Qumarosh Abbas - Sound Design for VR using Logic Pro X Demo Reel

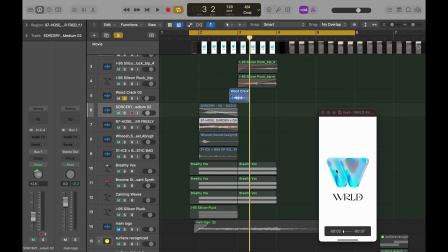241s
The reason why it's slowing down, because this is the section where the visual is dividing into two sections, and there you see the logo and the W in it.
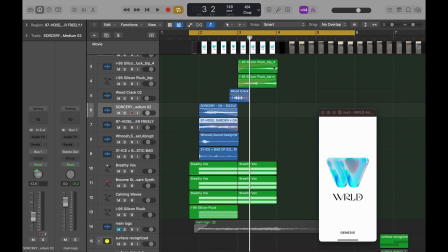250s
And this silicon plug is the same sound over here which we heard, but in this situation I divided into two parts and then slowed it down.
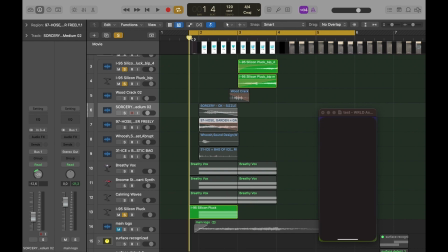260s
So if you listen to just three of this is how they sound.
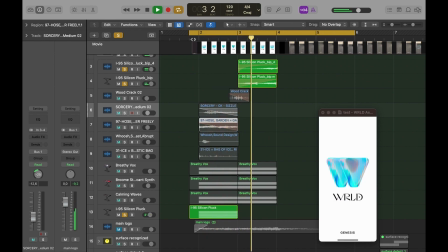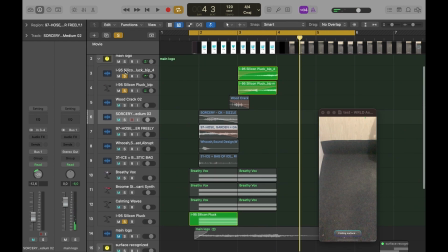268s
And all of them combined sounds like this.
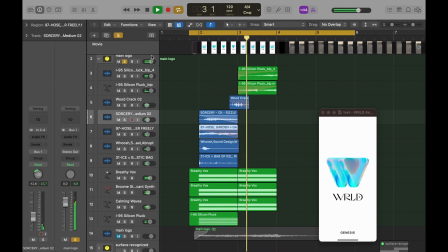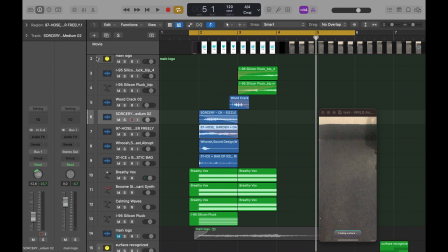278s
I left the reverb in the background so that the viewer can experience the same thing, how it goes.
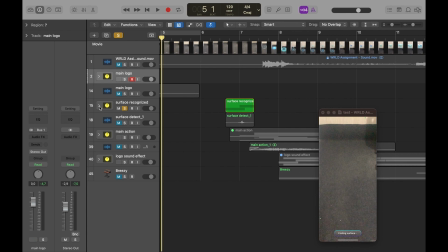285s
And then moving on, the next part was where you detect the surface, and this is actually just two sounds.
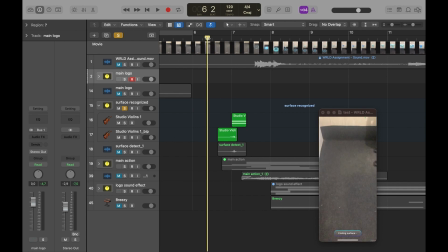293s
There is nothing special over here, and it's just the violin playing the note and then reversed. So if I play the violin
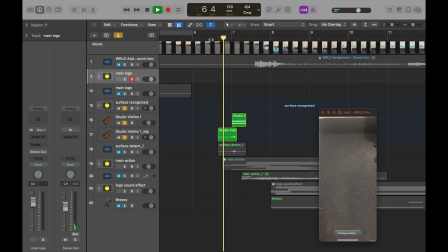305s
and if I put it the reverse section on it as well, and then you feel this wong at the same time. So that's how I did the surface detect part.
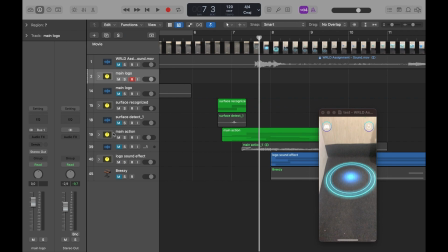316s
That was quite simple, nothing very complicated, but once again simple, and things makes the difference.
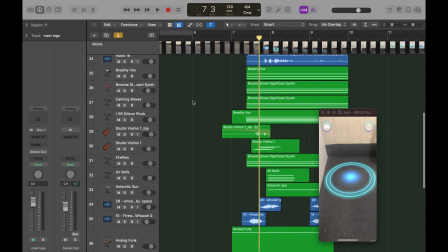324s
This part was a bit complicated because it had a lot of visuals in it, and there are a lot of things that I did here.
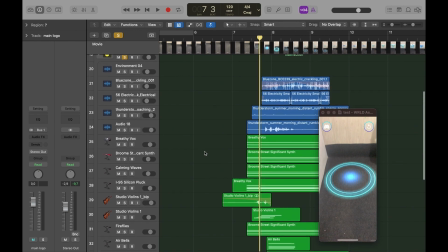332s
So let's start dissecting it one by one.
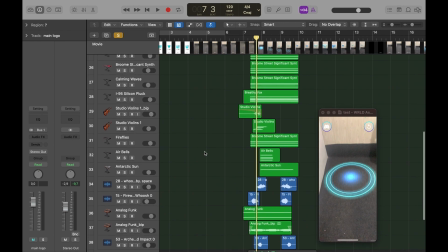338s
Okay, so if we focus at the visual, we see there are a bunch of things that are happening over here.
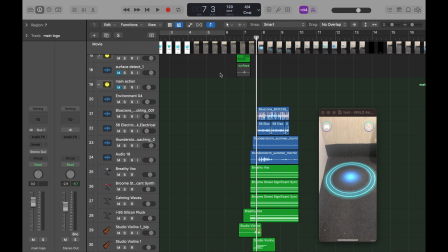344s
So let's just stop everything and listen to the,
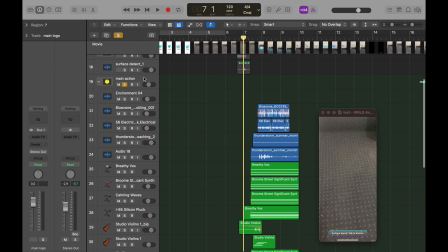352s
just look at this section. Maybe I'll just do this, and it's -7.
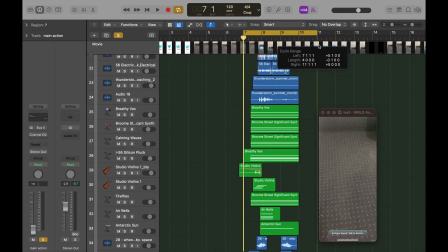357s
I'll just mute it. Okay, so if you focus on this section, we see in the visual that there are a bunch of things that are happening, and
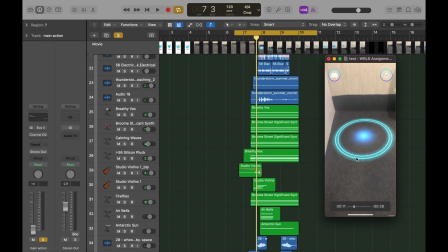370s
so we see that there are circles that are coming out, then there's this glowy thing happening, and then we see these sparks coming out and this wave tornado thing, and then the logo comes out from the middle of it,
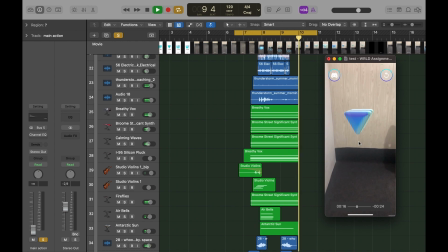389s
and then they stay up there and the rest of it goes down. So everything that had was part of it, it had to focus on this visual section.
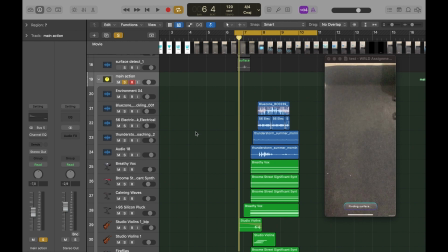400s
Okay, and this is the first section.
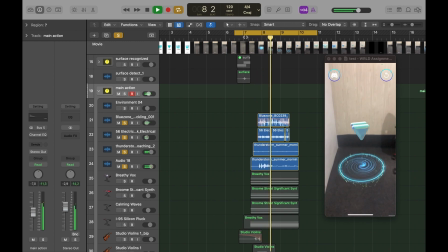Yep, so the thunder was not really a part of this section. This section is more focused on how I did the part over here.
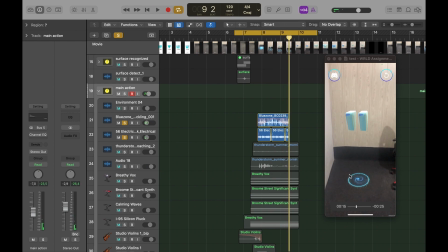418s
These is sparks. The spark comes in, they start with the fade in and fade out, they speed up and they slow down, and then the thunder is focused on this part as you heard the sound. And these two are,
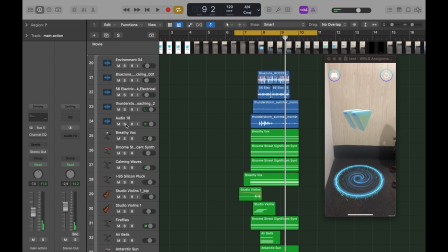440s
and that's how it goes. And then once again using the same synths from the back. The reason why I like using the same sound effects or synths is because when you have similar sounds, then things are a bit more easier, and then you can keep the sounds coherent.
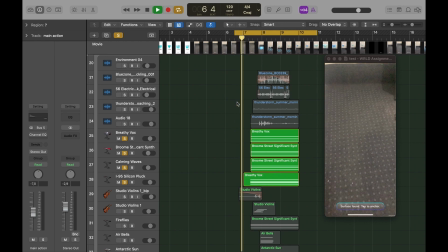458s
And this is how it goes.
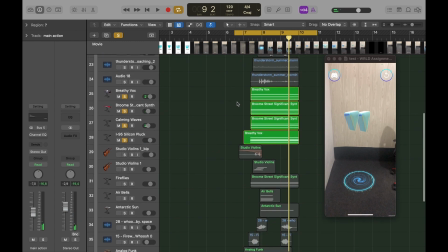464s
Same notes but in higher frequencies, and then the same violins.
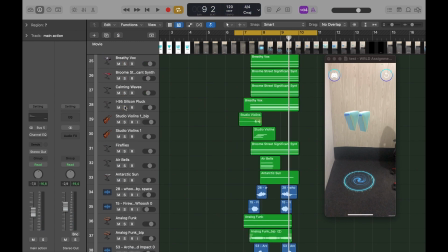469s
I've used the same violins once again over here,
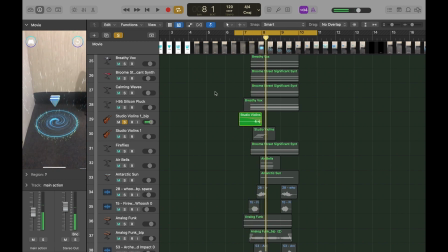474s
and this time the violin sounds like this because this time I used different notes, and so it goes like ta ta ta ta, but ta ta ta ta rendered into a wave file, and then you put it out like this, it sounds like this.
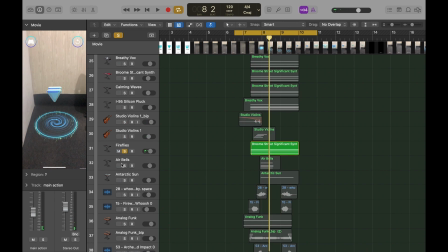496s
And then some more synths to give it more air, and then Antarctic Sun, Logic synths.
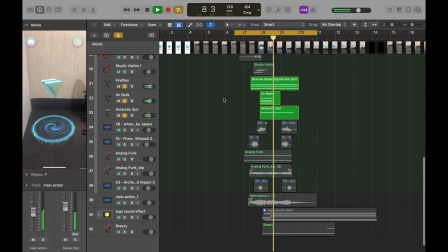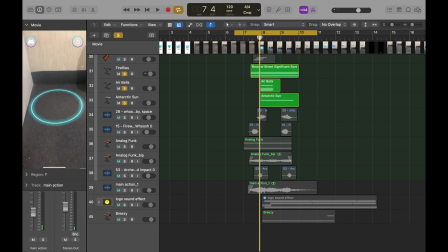509s
So everything has to be precise, not in terms of time but in terms of the time of the visual. And then some whoosh and flickers.
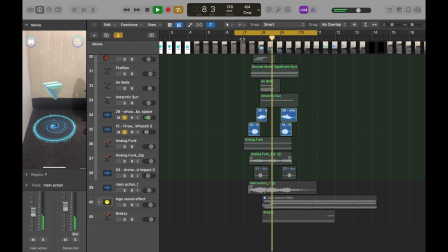And then we hear these two things.
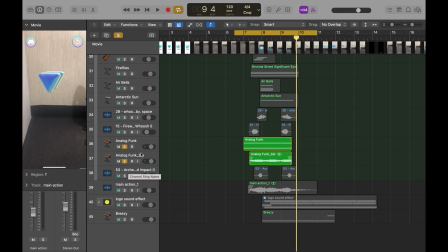538s
Just to give the visual more length. And again, this is the WAV file, this is the original file,
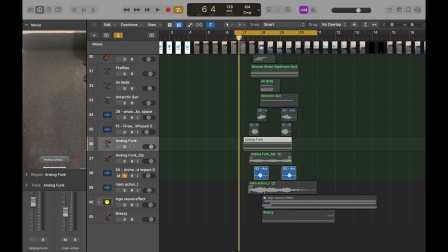547s
and then this is the sound with this combination.
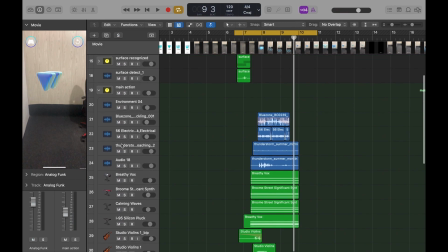557s
And if we listen to all of this section, then this is how it sounds.
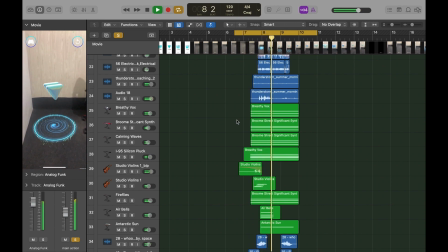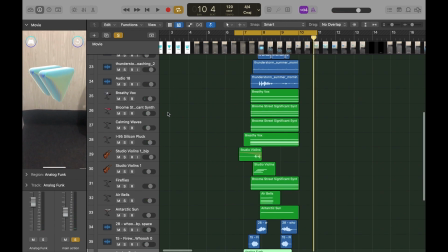573s
But as you see that this section over here has no sound, and you don't know what's going to happen there.
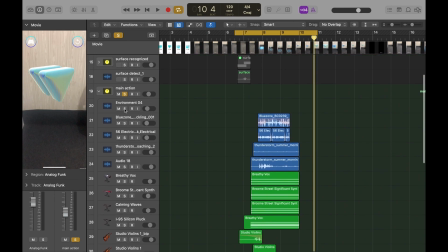579s
Now to give it a more
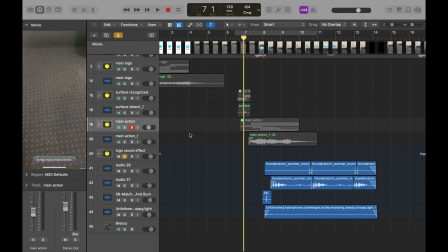584s
emotional context, so the last section is this thunder part where you see the logo coming up and there's nothing happening over there, because this is the part where the logo actually exists. So the logo was supposed to be this cloudy thing, because we are world.
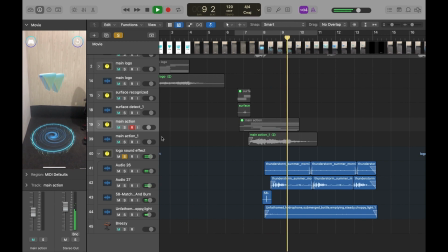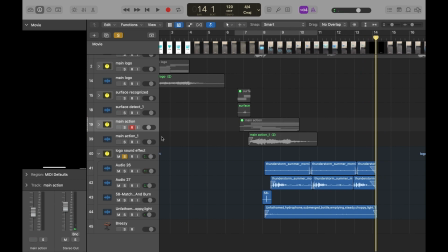612s
So you hear this match movement, and then there is this cloud going on all over the place.
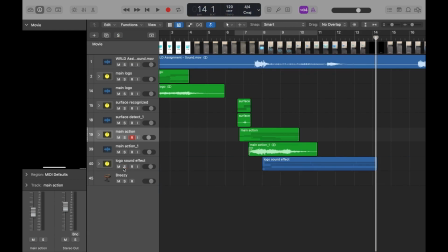617s
Anyways, this was my sound design for this project that I did. I hope you liked it.